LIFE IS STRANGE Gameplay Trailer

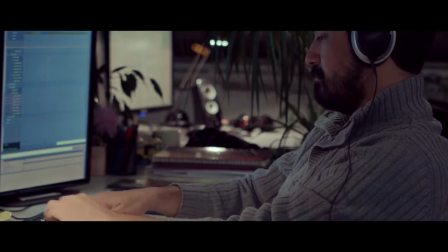[4:15]
So even though it might sound cool, like the Rewind gameplay,
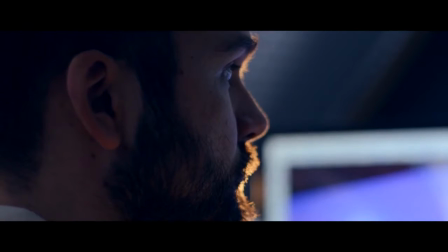[4:20]
it's only when you put it in the game and you test it and then you find that it's flawed, that you can iterate again on it.
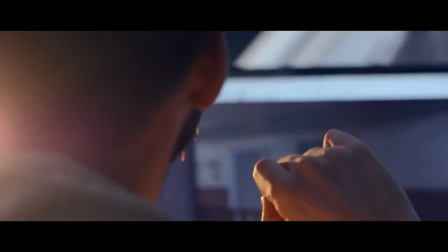[4:29]
And that's really cool to improve stuff that we've designed before. The Rewind power is giving nightmares to developers and to level designers, but at the end it's a very powerful tool for Max and also of course for the player.
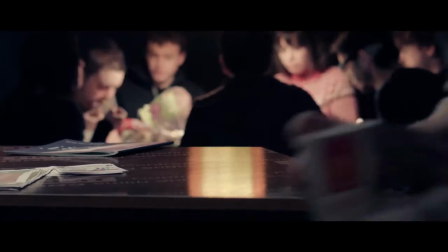[4:45]
I remember a lot of design discussions the guys had, very complex discussions about the impact of the Rewind,
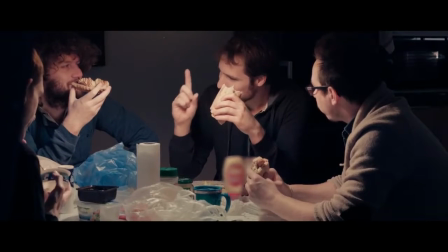[4:54]
what you can do, what you cannot do, how the player will understand the Rewind, And yeah, it's a challenge because it's something that doesn't exist. It's science fiction. You have to make it consistent.
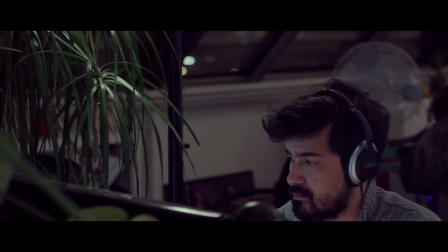[5:08]
At first, when I started production, the scope of the game was pretty small and we were like only two or three designers on the team.
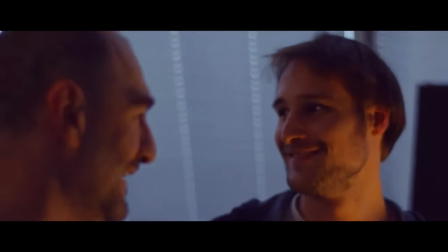[5:18]
And by the time when time passed on, we were like ten designers and we cranked really the quality of the game. For the player, using this power is really something unique because you can rewind all a scene. So all the animation of a scene, all the particles, all the effects of a scene, all the sound of a scene.
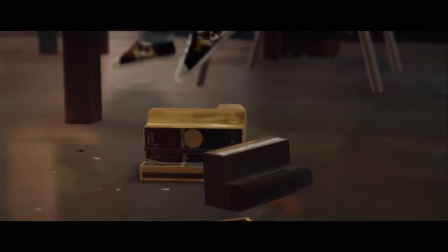[5:39] Can you give me an example of a photographer who perfectly captured the human condition in black and white?
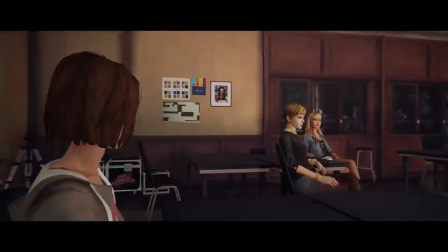[5:45] Okay, if I'm crazy, I might as well go all the way. Can I actually reverse time?
Since Max is a photographer and the visuals of the game are linked to this photographic feeling and also nostalgic feeling, for the rewind effect we developed some new post processes and new visual effects looking like the film is
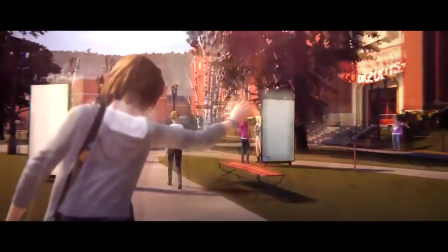[6:05]
burning when you reach the limit of your power when Max is getting some headaches because she cannot rewind further in time or when she's rewinding we have this double exposure feeling like two different times are all are overlapping or framing at the same moment.
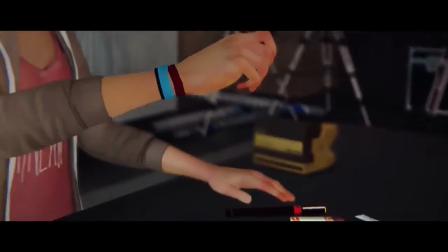[6:23]
So we are using all those visual effects to give a nice feeling with the rewind to really show the player that is going back in time and to be something quite rewarding and really cool to look at when you're rewinding.
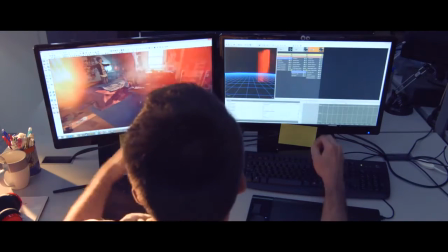[6:38]
The camera burn effect is present and there is an overlay of light
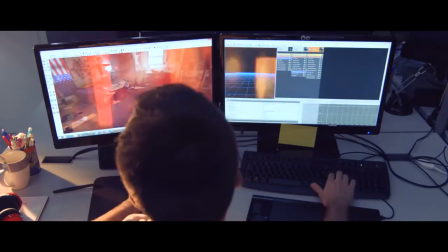[6:43]
leaks like in a broken camera and it presents a twirl effect
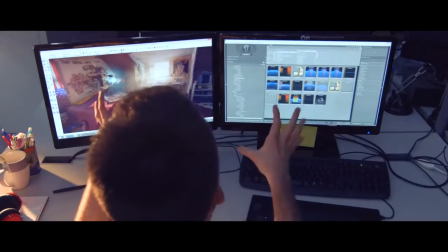[6:49]
as if the celluloid in the film is twisted away before burning.
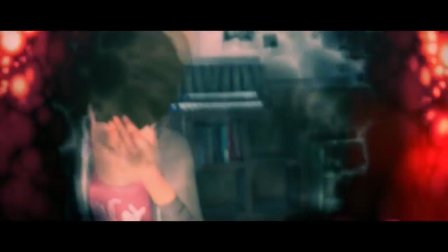[6:55]
We add on top of that a layer of burning and this
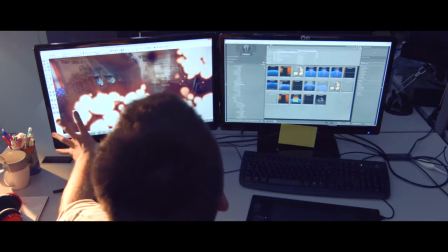[6:59]
is achieved by using screen space particles that overlaps.
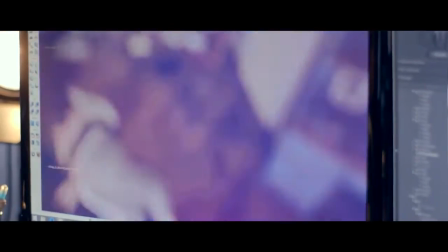[7:04]
During this effect Max is rendered as a blurred ghost and the blurred effect is composited
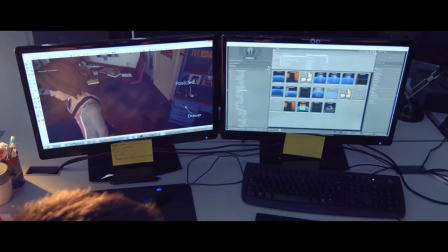[7:11]
on top of the scene but slightly offset. But like it was a composition of photography, what we want to achieve is to see a reminiscence of Max.
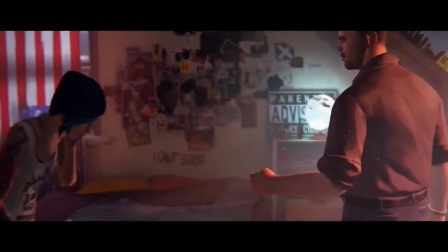[7:23]
It's not the actual Max, but to overprint a ghost of what she has done previously.
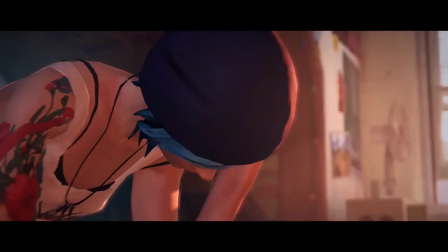[7:32]
It's still a story of a character with a rewind power, so there is this story arc that is quite sci-fi,
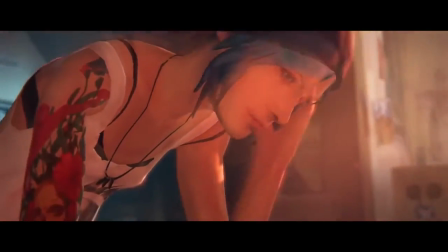[7:38]
but there is also all those elements of real life that we wanted to deal with. and that's why the game is called Life is Strange.
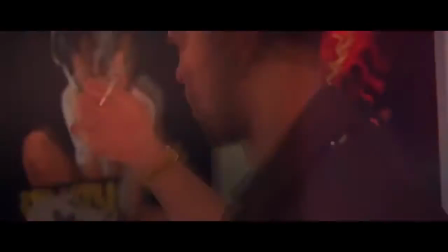[7:45]
It's also something that's really important for us to talk about those real characters and real issues
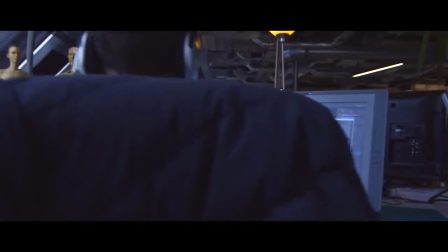[7:52]
that some of our players might have experienced themselves already. Seeing people play the game will be the best reward.
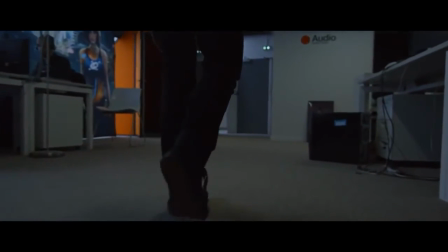[8:00]
We've made some play tests, we've seen people giving us their feedbacks and as soon as you see someone doing a specific thing that's a part of the gameplay that's not mandatory, you see people explore, people enjoying small stuff, smiling, having fun. It's the best thing you can have. Life is not always so easy. Life is strange. And so you have to grow.
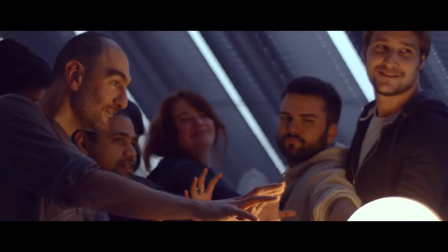[8:19]
And I think the game will help people grow. And I think it will help also video game to grow in a way.